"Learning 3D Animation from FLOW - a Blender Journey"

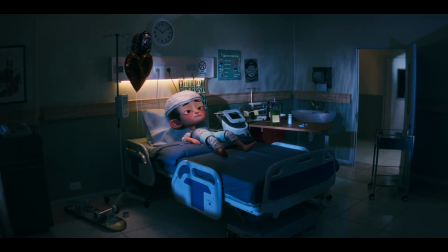249s
My film starts with a bored boy confined to a hospital bed so I'm keeping the movement at first to a minimum but as the story progresses and the action picks up I need to make sure the camera picks up too.
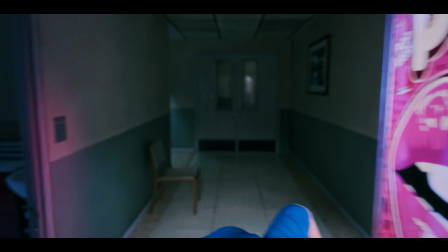266s
Maybe continuous shots string together and make the camera a character in the film. For instance, when the boy's arm stretches down the hallway to reach the vending machine,
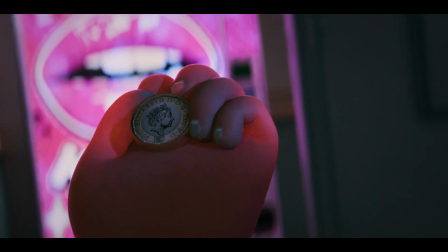278s
the camera could track along its length, even be attached to the hand, creating a thrilling, elastic, point of view shot.
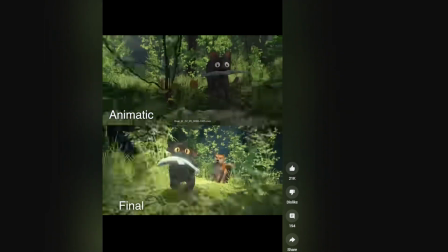286s
Gintz also mentioned he adds a bit of camera shake as an animation layer.
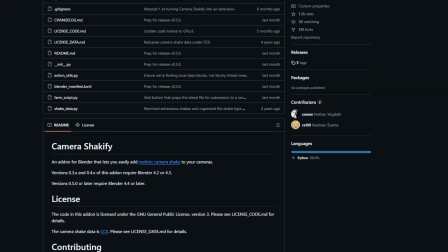291s
I started doing this by using Ian Hubert's add-on, the camera shake one. It's free. By keyframing the camera and then layering on a bit of shake or sway, I can avoid this sterile CGI look and instead give my short a human behind-the-lens touch. Let's talk about lighting because Flo did something magical there as well. The film has this beautiful,
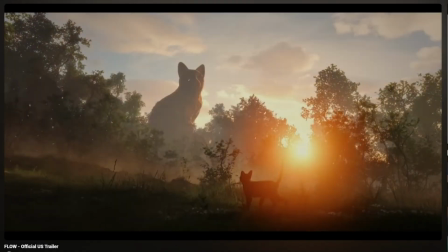317s
almost dreamlike lighting. like the soft morning sun filtering through the trees or the moody blue tones.
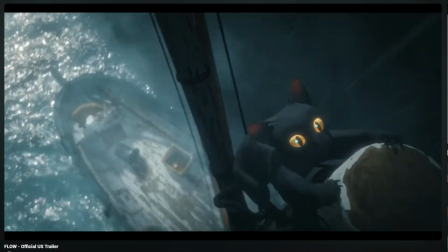326s
The lighting set the mood flawlessly in every scene. Applying this to my short film, I've started to view lighting as an integral part of the storytelling tool rather than an afterthought.
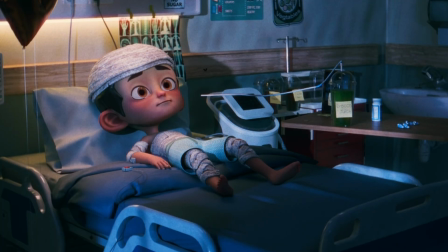340s
For example, the hospital at night could be bathed in cold pale light with sharp shadows underscoring the boy's loneliness and the forbidden nature of his quest.
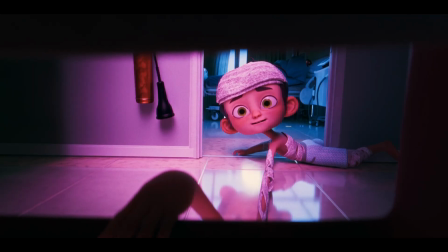353s
In contrast, the vending machine could cast a warm,
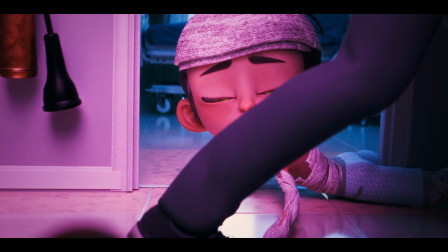357s
colourful glow on the boy's face when he finally reaches the forbidden drink. Okay, now let me geek out on some of the tech for a second. So Blender offers two main render engines, cycles for realistic lighting, but it's slower and noisy. And Eevee, a real time engine, super fast, but historically a bit less realistic when it comes to lighting. Gintz made a big deal about using Eevee in some interviews.
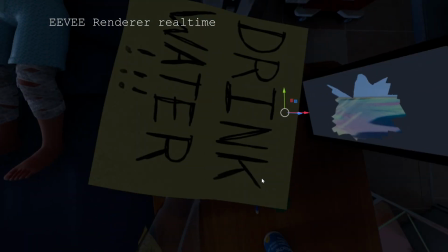388s
He loves how fast it was, how it let him see changes in real time and work at a blazing pace. And I can see why. The Eevee renders per frame were about 5 to 10 seconds each.
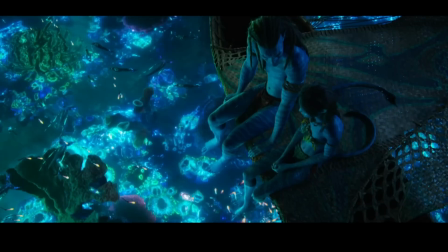402s
In contrast, a single frame from Avatar 2 took about 1 to 8 hours each, that's crazy. What if you need to change something in a scene? You might have to wait days. But for my film, I decided to go with Cycles, meaning it provides better visuals, especially when it comes to realistic light. But this film proves that it's not the render engine, it's the artist, because the film looked amazing. But I will continue with cycles as if I change the EV, I will have to change all the materials and change the lighting too.
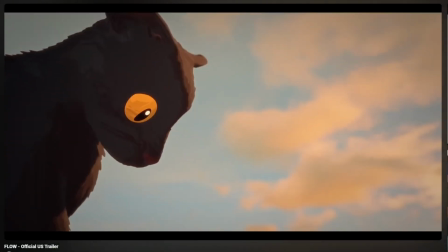440s
The other thing that I was surprised about is the use of blender for water simulations with the flip fluids add on.
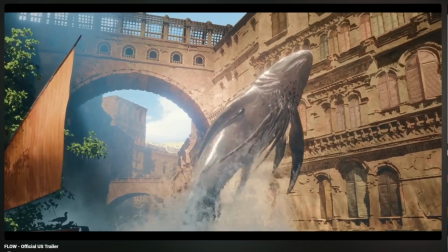448s
I always thought blender was terrible with water simulations, all my experiments didn't work. But I guess not with especially with this flip fluid add on.
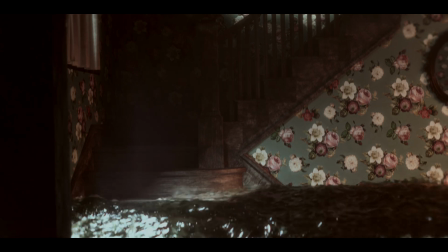459s
I would normally use Houdini for water sims like I did in these scenes in a past project.
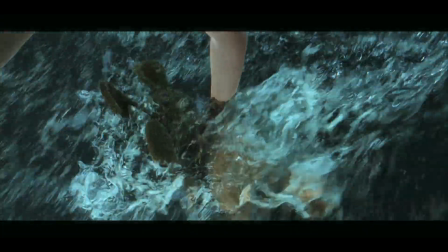465s
And in my current film, where we've got this stretchy,
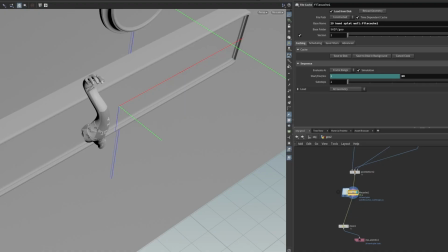469s
squishy quality of the character's limbs, I'm using Houdini's vellum nodes. Maybe for the squishy effect, I could have used Blender as well. I'm not sure. But this film proves that Blender almost has all the tools you need for making a feature film. So yeah this whole experience of watching flow and geeking out over it has basically recharged my project with new ideas.